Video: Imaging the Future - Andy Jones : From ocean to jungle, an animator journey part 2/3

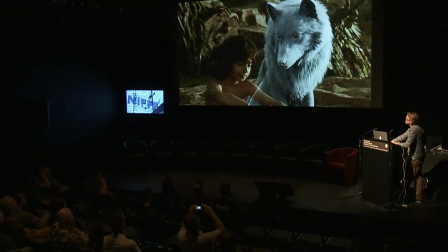(32:34)
I didn't talk too much about the facial rigs, but they were quite good in a very similar process as Avatar to try to get
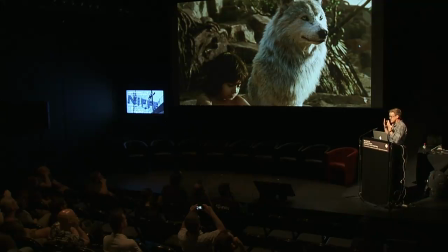(32:42)
very naturalistic kind of thinner skin feeling around the eyes and then a little bit thicker skin feeling around the muzzle, around the lips. it's all about being very careful with how you move those shapes and how you do multiple shapes together and how it pulls the skin and tightens the skin
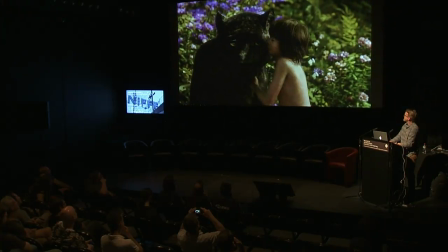(33:05)
more i know we're running out of time so i'm finishing i mean
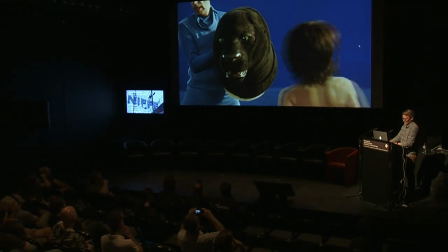(33:12)
the tricky part of this is you know that's what the kid had to act with in running up and grabbing a here's
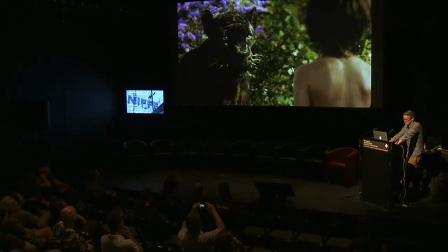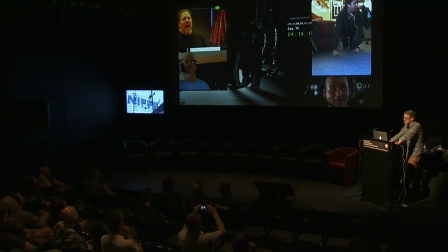(33:25)
one from weta it's a good example also that we did of blue So if you see Jon Favreau on the left, Bill Murray on the lower left, and then lower right, Bill Murray from one of his films, and another expression. And on the upper right is the animator from Weta.
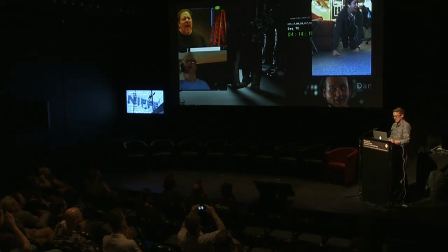(33:42)
And so, you know, because we didn't have any of the actors doing exactly the movement that he needed, the animator actually ended up trying to put it all together, and he did a really good job.
Am I in the right monkey temple? Oh, my gosh. is that King Louis?
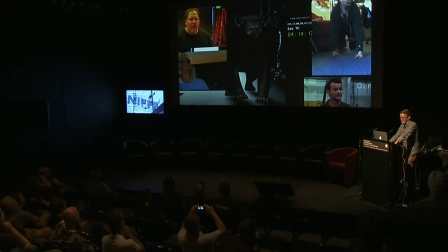(33:59) Am I in the right monkey temple? Oh my gosh. Is that King Louis? Am I in?
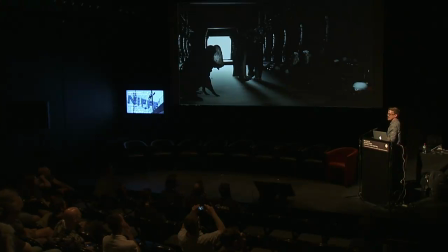(34:08)
So, I mean, what's cool about this is I think the animator is really good at channeling Bill, and I kind of use that as an example to show to other animators at MPC saying that,
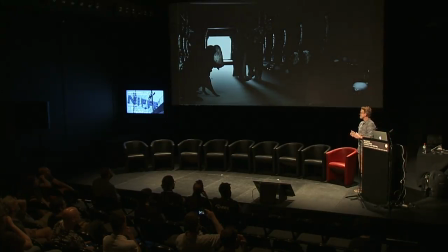(34:17)
you know, yeah, basically Todd Labonte is the animator who did that. I've known him since Avatar. He was one of my leads on Avatar down at Weta. He's an amazing animator down there. And he did a really good job of thinking how would Bill do it if Bill was with the whole head wobbling stuff. Very kind of channeling early Bill Murray days.
Am I in the right monkey temple?
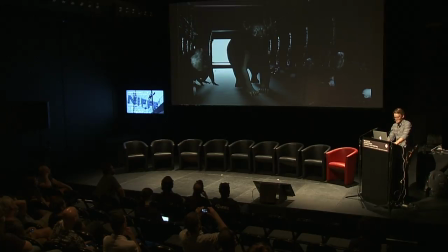(34:41) Oh my gosh. Is that King Louie?
So, and here's a, this character was a bit.
I am the king of the bad dialogue.
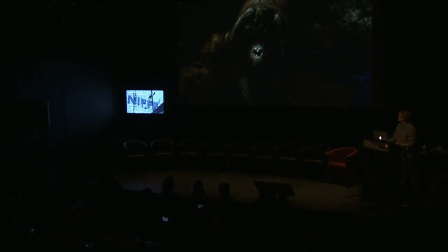(34:57) Call me Louie.
It's not looking so good.